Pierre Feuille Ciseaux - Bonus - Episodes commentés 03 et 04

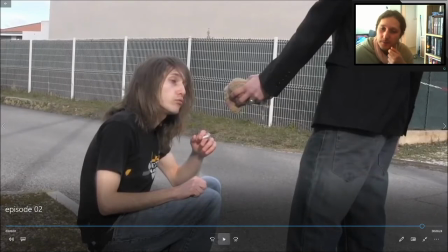0s
Alors, la dernière fois, on s'était laissé à cet endroit précisément.
Vous ne comprenez pas.
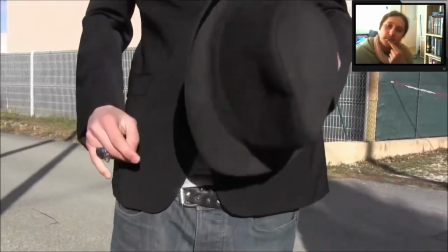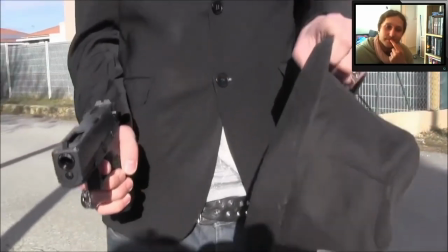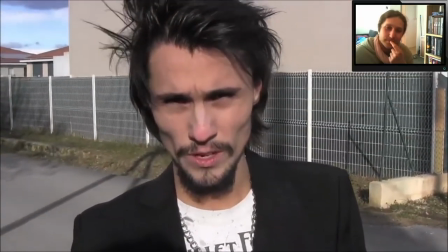17s Ne vous laissons pas le choix.
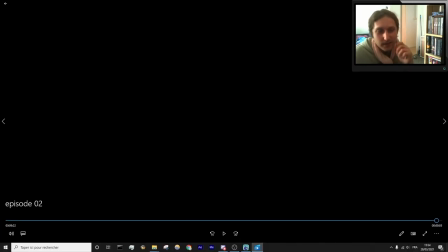24s
La tension était donc à son paroxysme, hein, si on peut dire. La suite, donc, on démarre comme ça.
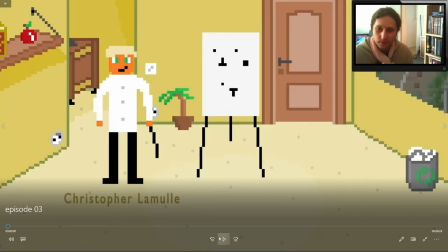33s
Alors j'ai beaucoup de choses à dire, donc on va y aller doucement. Déjà je baisse un tout petit peu le son.
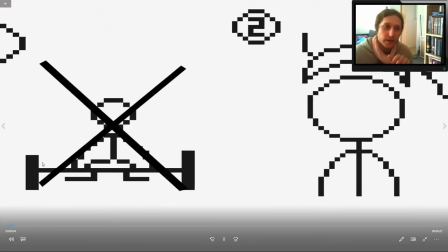43s
Je reviens en arrière, j'ai plein de trucs à dire.
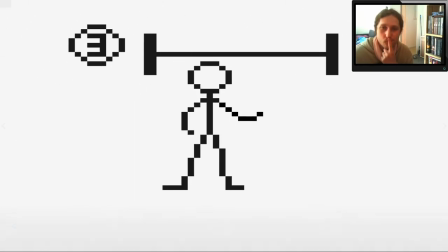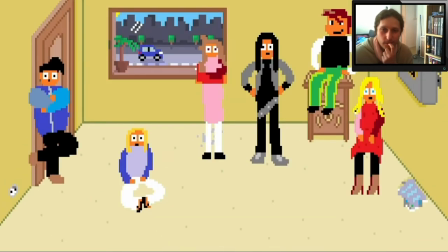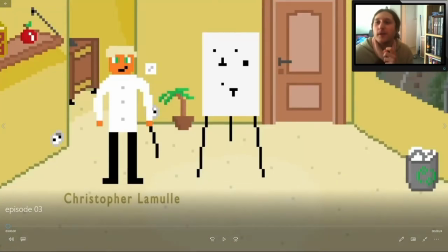57s
Là, il y a trop trop trop de trucs à dire. Premièrement, j'ai passé beaucoup de temps sur le décor.
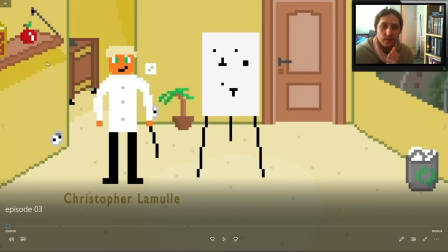62s
Je suis assez fier des ombres que j'ai fait. C'est vraiment du travail à la main. Hein. Cette carte comme ça, je me suis inspiré de. Ben, faut savoir qu'à l'époque, peu de temps avant, j'ai travaillé en CDD dans une boîte où on bossait sur des cartes géographiques.
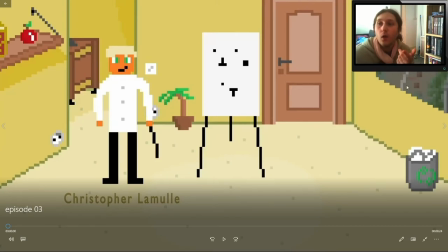76s
Donc j'avais une idée assez fraîche de à quoi ça ressemblait en général. Ça ressemblait à peu près à ça. J'aime bien la petite poubelle comme ça.
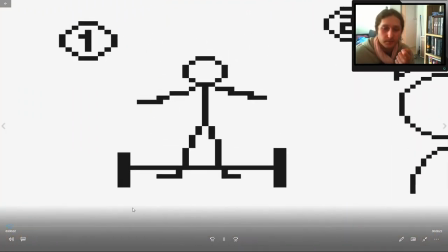82s
Donc ça, c'est la façon de montrer. De montrer le super pouvoir.
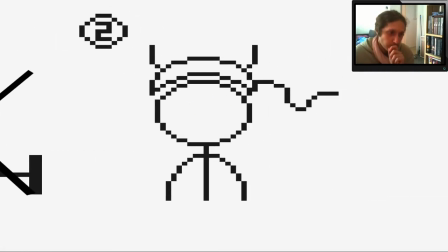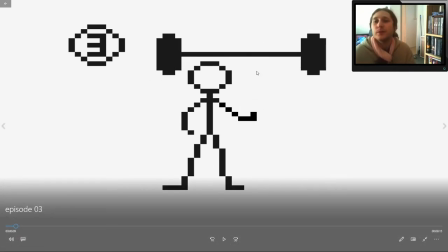92s
Avant, la main, je l'avais mise plus haut. Mais le truc, c'est qu'on aurait dit qu'il faisait tourner les haltères. Alors que là, on voit bien que c'est un pouvoir psychique ou un truc comme ça.
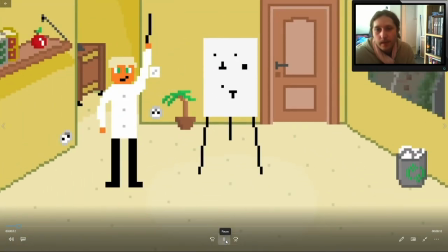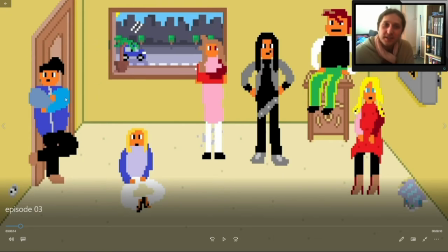105s
On peut s'arrêter sur le design des personnes. Donc ça, c'est Woody Gribouille que j'ai dessiné en garçon. C'est la métalleuse gothique qu'on a dans l'épisode précédent. Ça, c'est une personne que j'ai dessinée au pif. Ça, c'est Alice Tourneux qui m'a toujours beaucoup encouragé pour ce film, qui est maintenant aujourd'hui une série.
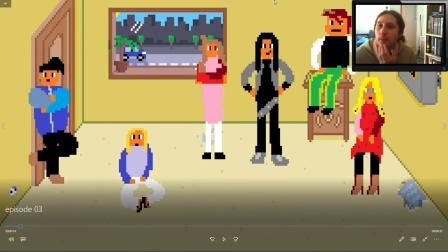124s
Et donc, je me suis dit que j'allais la dessiner. Pareil, ça, c'est sorti de mon imagination. Pareil par rapport à lui. Ça, c'est Guillaume Rey. On le voit plusieurs fois dans le film en tant que soldat, en tant que l'exorciste. C'est lui. Ça, c'est Cindy.
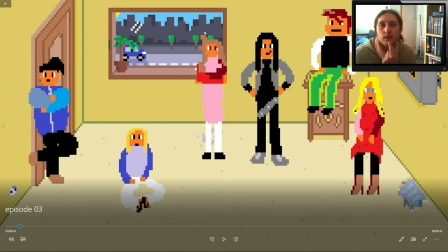138s
On la voit beaucoup plus tard dans une scène ou dans un bar et dans un bowling. Voilà. C'est la même personne.
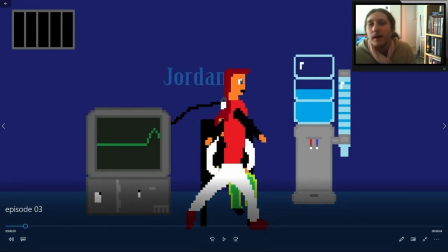152s
Là aussi, alors, on voit pas, mais il faut savoir que à la base, ce personnage,
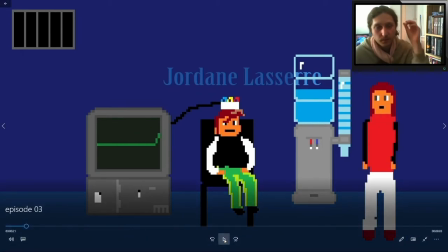159s
donc le personnage de Sophie, a eu trois actrices. La première n'avait fait qu'une scène et a décidé d'abandonner le rôle.
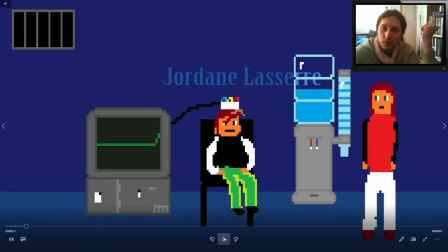167s
La deuxième en avait fait au moins 4 ou 5, c'était ma sœur. Et finalement, ça la bottait plus, mais elle a jamais osé me le dire. Et donc, au bout d'un moment, j'ai dû la remplacer parce que ça faisait 3 ans qu'elle me disait non pour les tournages.
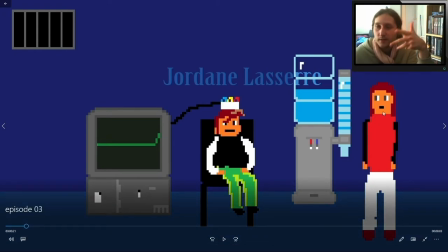177s
Et la troisième, donc c'est la bonne, c'est l'actrice d'aujourd'hui, Anaïs, qui ressemblait assez à ma sœur, à la différence près de la couleur des yeux. Donc à la base, j'avais fait ce personnage avec les yeux bleus, mais j'ai rajouté un filtre marron, et voilà. La mention spéciale pour les dessins. Moi, je suis assez fier de ceci.
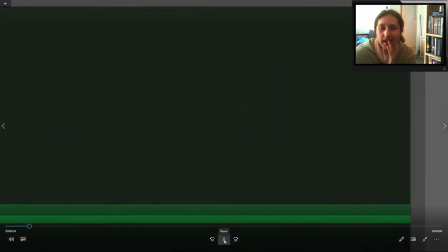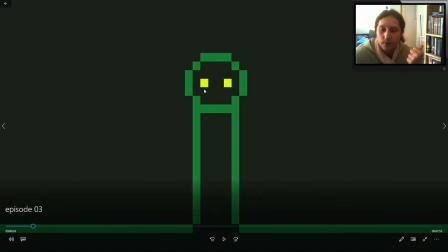202s
Pour les yeux, j'ai cherché sur internet qu'est-ce que. Ça, c'est une ambiance verte, et je voulais l'équivalent des yeux rouges pour faire peur. Sauf que rouge, ça passait pas. Et du coup, je me suis dit, qu'est-ce qu'il est l'équivalent du rouge dans un monde vert? Bah, c'est le jaune, et ça marche très bien.
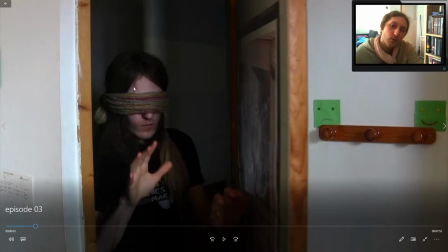219s
Et j'aime bien comme la faucheuse elle arrive là et qu'on retourne dans le monde réel où le mec il s'est fait menacer à mort avec une ambiance oppressante.
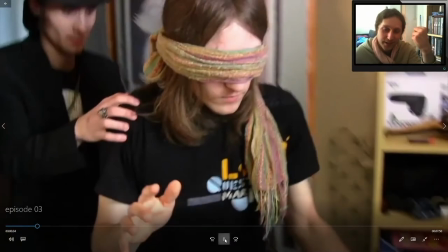228s
Vraiment ça évoque effectivement l'idée qu'il est en danger.
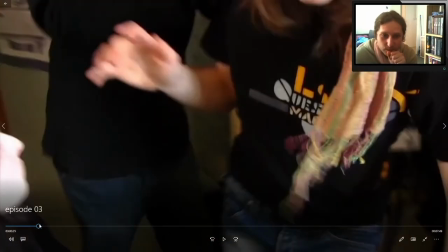233s
D'ailleurs, si on fait un arrêt sur image, on se rend compte que ce personnage,
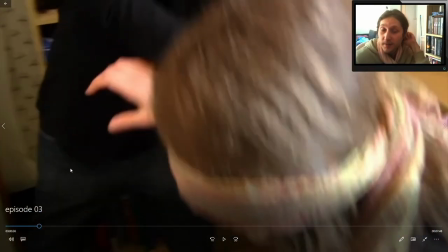239s
là en bas à gauche, je vais pas arrêter, mais c'est pas l'actrice qui joue actuellement Sophie, c'est la deuxième, donc ma sœur, qui y ressemble un petit peu.
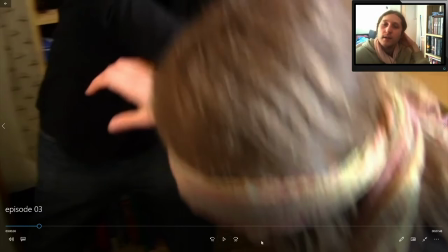248s
Donc cette scène, c'était la deuxième fois, là, donc c'était tourné avec la deuxième actrice.
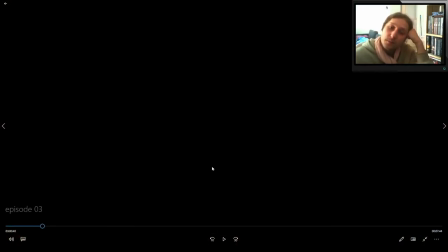253s Merci Victor, tu peux disposer, je me charge du reste. Mais ce garçon, Votre enfin, et votre bandeau. et donc ça, c'est plus la même personne.
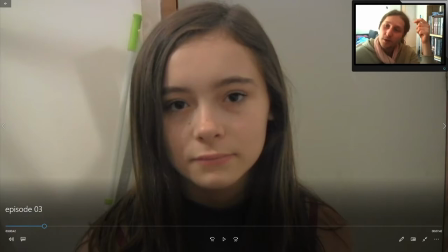260s
Mais ce discours, je l'ai rajouté après coup parce que je ne fréquentais plus trop cette personne. Ça s'est fait des années après, peut-être 5 ans après.
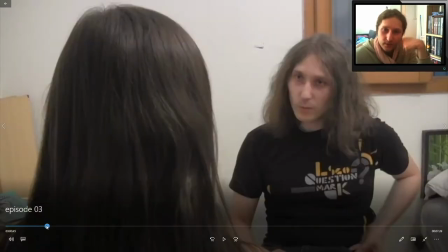269s
5 ans après, donc cette scène-là, avec toute cette scène avec cette personne, ça s'est fait à peu près 4 ou 5 ans après cette entrée, du coup.
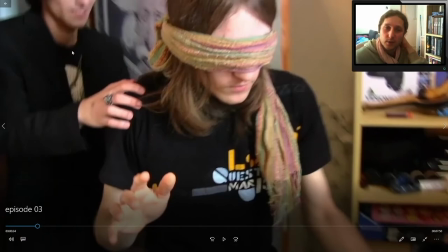277s
Parce que j'ai changé d'actrice bien plus tard. Et du coup, je parlais déjà plus beaucoup à cette personne et je me sentais pas de la faire revenir juste pour ça, quoi.
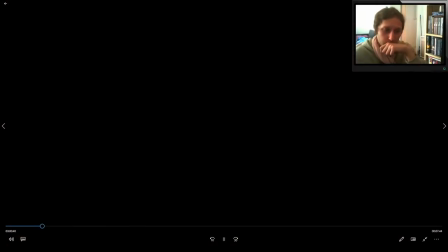287s Merci Victor, tu peux disposer, je me charge du reste. Retirez votre bandeau. Oh, mademoiselle.
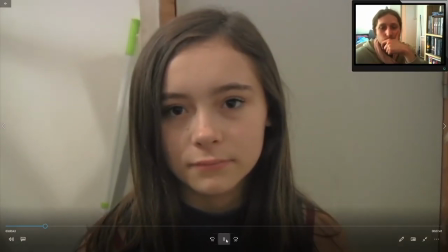292s
Sophie Lima. Je vais m'arrêter sur le nom.
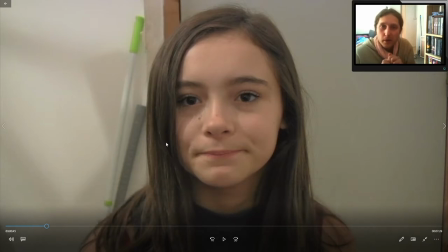297s
Sophie parce que c'est le nom de ma mère, donc je trouvais que c'était un nom important et je l'ai mis là. Lima, juste pour la blague, comme quoi le personnage de Pierre la surnomme la limace, cette limace de Sophie.
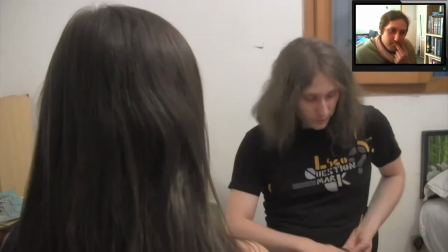308s
Voilà, c'est juste pour la blague. Uniquement pour la blague.
C'est très beau ça, Sophie. Vous sauriez où je pourrais charger mon téléphone parce que j'ai plus de batterie?
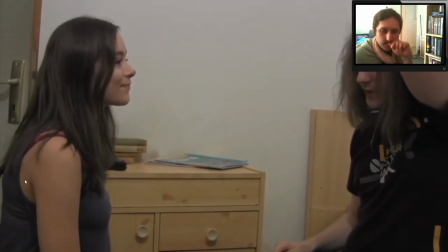317s Je crois qu'il est cassé. Elle a du caractère. Moi, c'est Stéphane. Stéphane Glaxton.
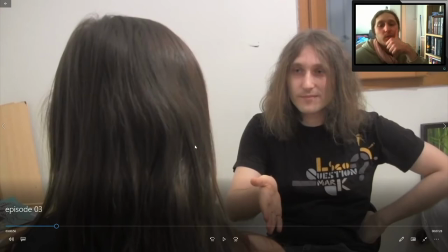323s
Je crois qu'à l'origine j'avais écrit qu'elle me donnait un coup de pied dans la main et le téléphone il valdinguait. Mais je sais plus pourquoi j'ai fini par changer d'avis.
On va pas y aller par quatre chemins, Stéphane.
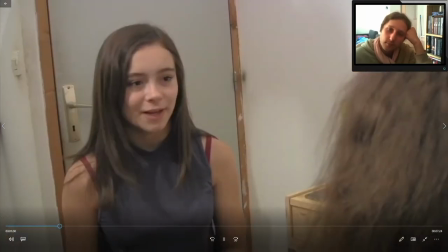335s Nous pensons que vous êtes déjà de mèche avec Pierre et que vous êtes contre nous. Mais comme nous nous sommes...
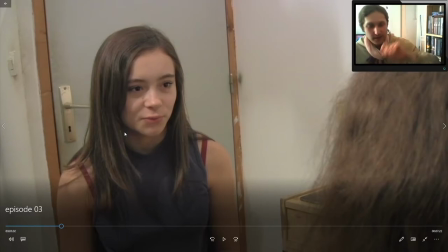341s J'ai un truc à dire.
Alors, cette très gentille fille a énormément de mal à retenir par cœur ce qu'elle doit dire.
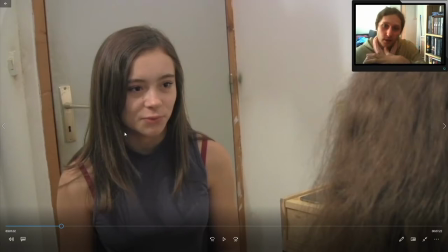350s
Mais elle a toujours été très volontaire pour tourner, donc ça m'a toujours fait très plaisir.
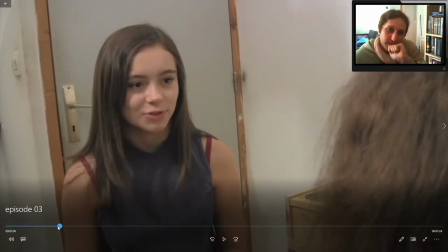354s
Mais du coup, je sais pas si ça se voit, mais elle a un petit sourire. Et en fait, il faut savoir que je tenais une feuille de texte comme ça.
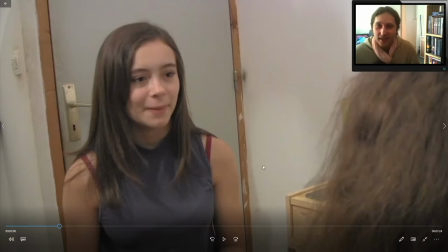362s
Genre littéralement, là, je tenais le texte. Et c'est pour ça, on a l'impression qu'elle me regarde dans les yeux, mais pas du tout.
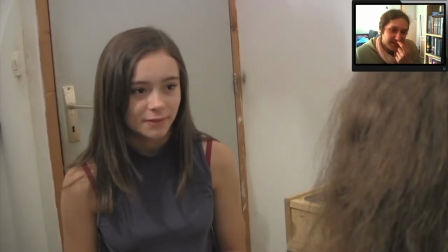367s
Elle est en train de lire ce qui est écrit.
Et que vous êtes contre nous. Mais comme nous ne sommes pas sûrs, dans le doute, on va faire comme si de rien n'était.
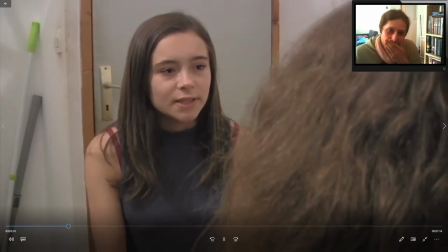377s L'homme que vous avez rencontré n'est pas n'importe qui. Il s'agit de Gamma Lucini. Il travaille pour une organisation secrète appelée la Feuille.
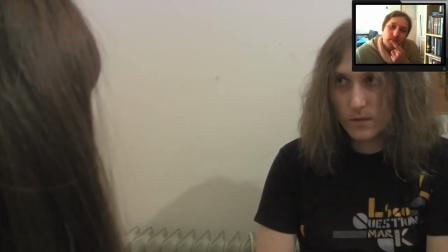383s Le but de la Feuille est de repousser les limites du cerveau humain, au-delà du possible. Gamma est l'un des sujets qui a survécu à l'expérience.
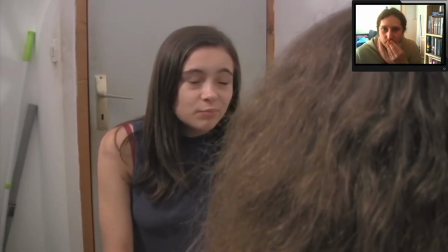390s Ce qui est plutôt rare, en fait.
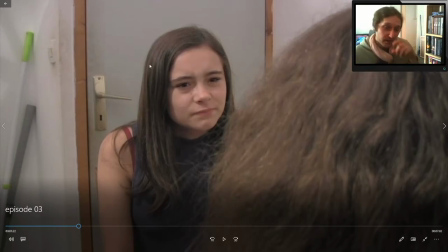393s
Pour l'anecdote, il y avait normalement dans cette scène le personnage de Victor qui était à côté et qui de temps en temps disait des trucs.
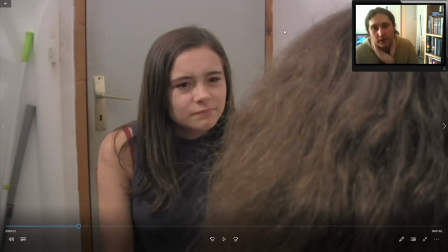402s
Là en l'occurrence, il rebondissait sur deux choses. Il rebondissait sur ça et sur un autre truc un peu plus loin.
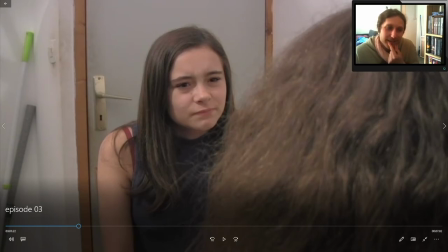409s
Mais il faisait des blagues nulles en fait. Voilà. Et finalement, il était totalement facultatif. Donc cette scène qui est la version finale, je l'ai retournée sans lui.
D'accord.
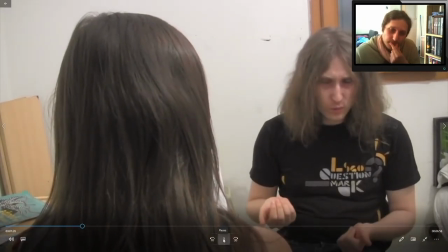421s Qu'est-ce que vous entendez exactement par repousser les limites du cerveau? Comme vous le savez sûrement, l'être humain ne se sert que...
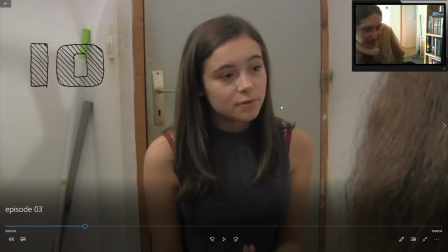429s Génial ça.
Là, ça faisait presque 1 minute de blabla. Donc, je me suis dit qu'il fallait habiller visuellement.
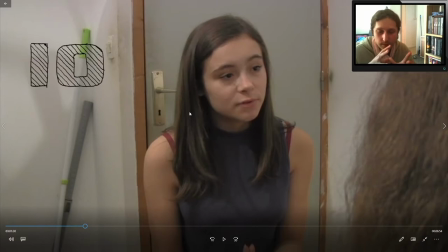438s
Je sais plus si je l'ai déjà dit dans l'épisode précédent, mais l'idée c'est que dans la vraie vie, on parle jamais pour parler. Il se passe toujours quelque chose. Quand on parle, on joue aux cartes, on joue au bowling ou quoi. Ça arrive de parler en parlant. Mais d'habitude, c'est plutôt une activité secondaire, le bavardage. Il y a quelque chose d'autre qu'on fait en même temps.
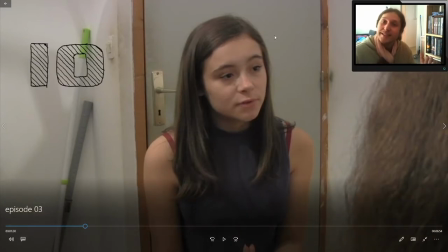456s
Et là, en l'occurrence, dans cette scène, c'est pas le cas. C'est une discussion solennelle. Et du coup, comme il n'y a rien pour vraiment occuper le spectateur, comme il ne se passe rien, j'ai rajouté ce petit visuel histoire
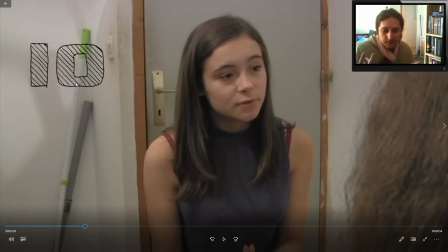470s
d'alimenter un peu la scène, en fait, de l'habiller pour qu'il y ait quelque chose,
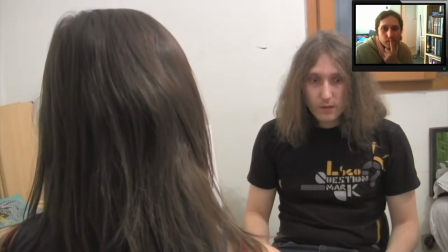476s
quoi.
De 10% de ses capacités cérébrales. Le but de la feuille est de tenter d'exploiter quelque chose parmi les 90% restants.
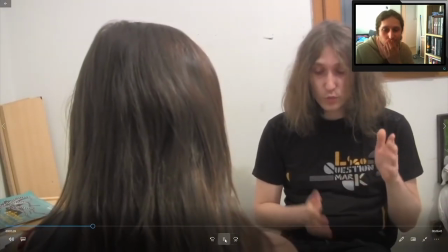482s Oui, alors ça, c'est une rumeur, hein? C'est-à-dire qu'un jour, il y a un biologiste italien qui a voulu faire des expériences sur des rats.
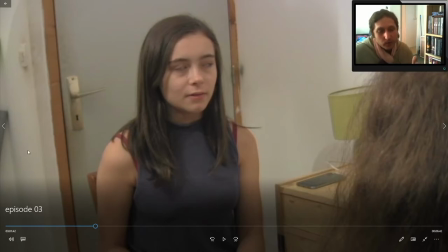489s L'histoire complète, elle est qu'en fait, il a coupé des morceaux de cerveau. Il a remarqué que ça n'empêchait pas aux rats de se nourrir.